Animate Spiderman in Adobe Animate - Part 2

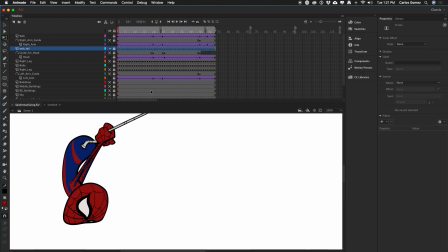10:21 We might as well turn that on too. If I hit the Alt key and click on the eyeball for that layer,
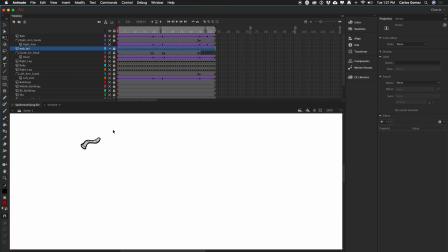10:32 everything else is hidden. So if we flip through this animation, we see that this little bitty tail is following along. And then comes back. And this is that part of the secondary animation that we were talking about.
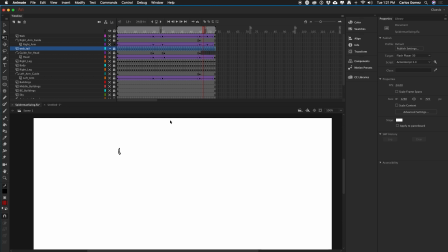10:54 So let's turn on the right arm and the body. And of course the head.
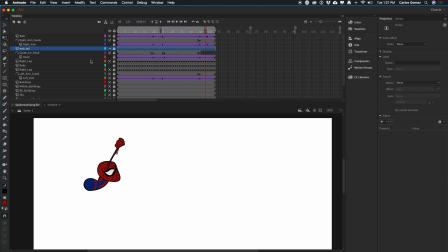11:09 What else did we have on? Left arm and the web. Okay, cycle through these animations so we can see that all together, all of this stuff is starting to make sense.
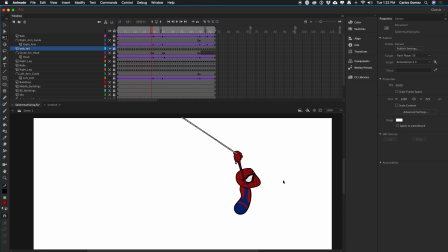11:29 Little follow through. A little bit of squash and stretch. Definitely some squash and stretch on that little tail of the web. We have most of the body animated. Let's turn on some legs. So let's take a look at these legs.
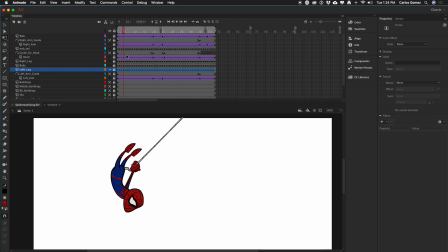11:49 You see the back is arching. And once you get to the bottom, the legs, the gravity grabs a hold of the legs and starts pulling them down.
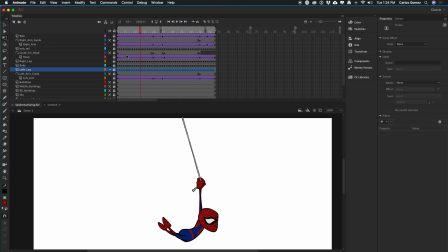12:00 And then when you get to the top,
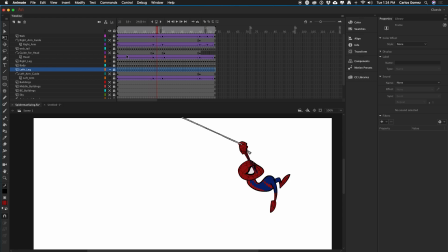12:05 one thing that adds a little bit more of natural feel to the animations is not letting the appendages do the same exact thing at the same exact time. When we get to the top of the swing, I'm going to bring one leg up first,
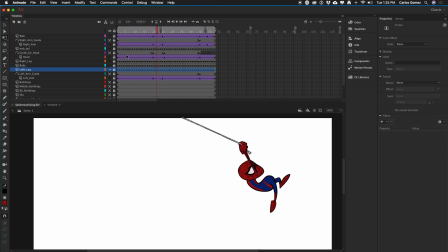12:25 and then I'm going to have the second one follow. And on the way back down, we can do the same thing. And they stretch, gravity takes hold,
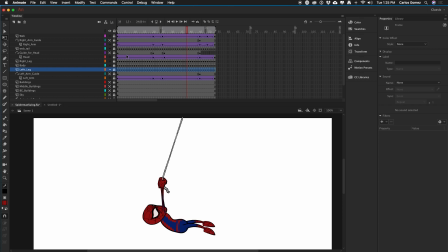12:40 and we come to the top and the reverse of what happened over there.
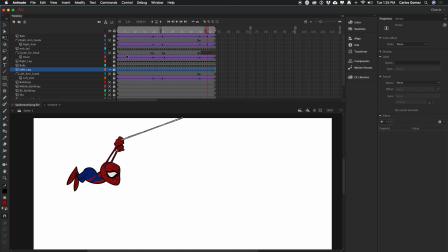12:45 And actually here you see, even though the legs are in the same position, they're finishing up the follow-through animation at different times. We have our guy swinging, but we need a really cool background to help sell the fact that he's swinging from something. A white background doesn't really do too much for us. So I added a sky layer.
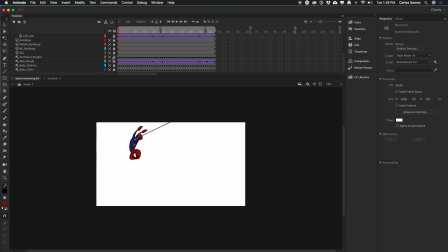13:14 And if you notice, I have three different layers of buildings.
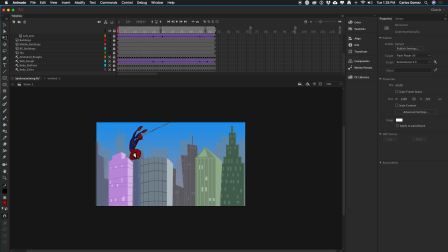13:19 The very background building layer, I have just as a simple gray, and I have the opacity of that turned down to about 50%. Because in nature, if we're standing outside,
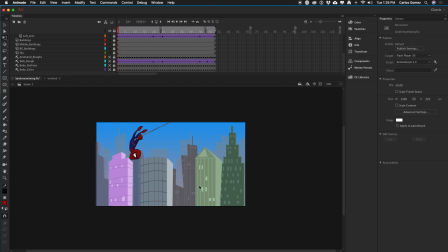13:33 the farther something is, the more it blends into the background, into the sky. This middle layer is not quite as detailed as this front layer. That front layer of buildings is a lot more detailed because the closer something is to us, the more of that thing we can see. The farther, the less we can see.
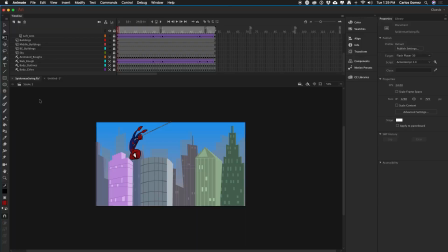13:58 And let's click play to see our spider dude swinging through the city of, I guess Spider-Man's from New York. We'll give New York this one. Well played, New York. Well played.
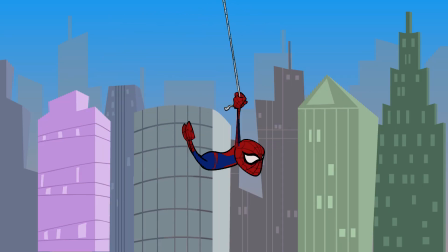And there you go. We just animated a spider. I wonder if we can say Spider-Man without getting in trouble. Spider Dude.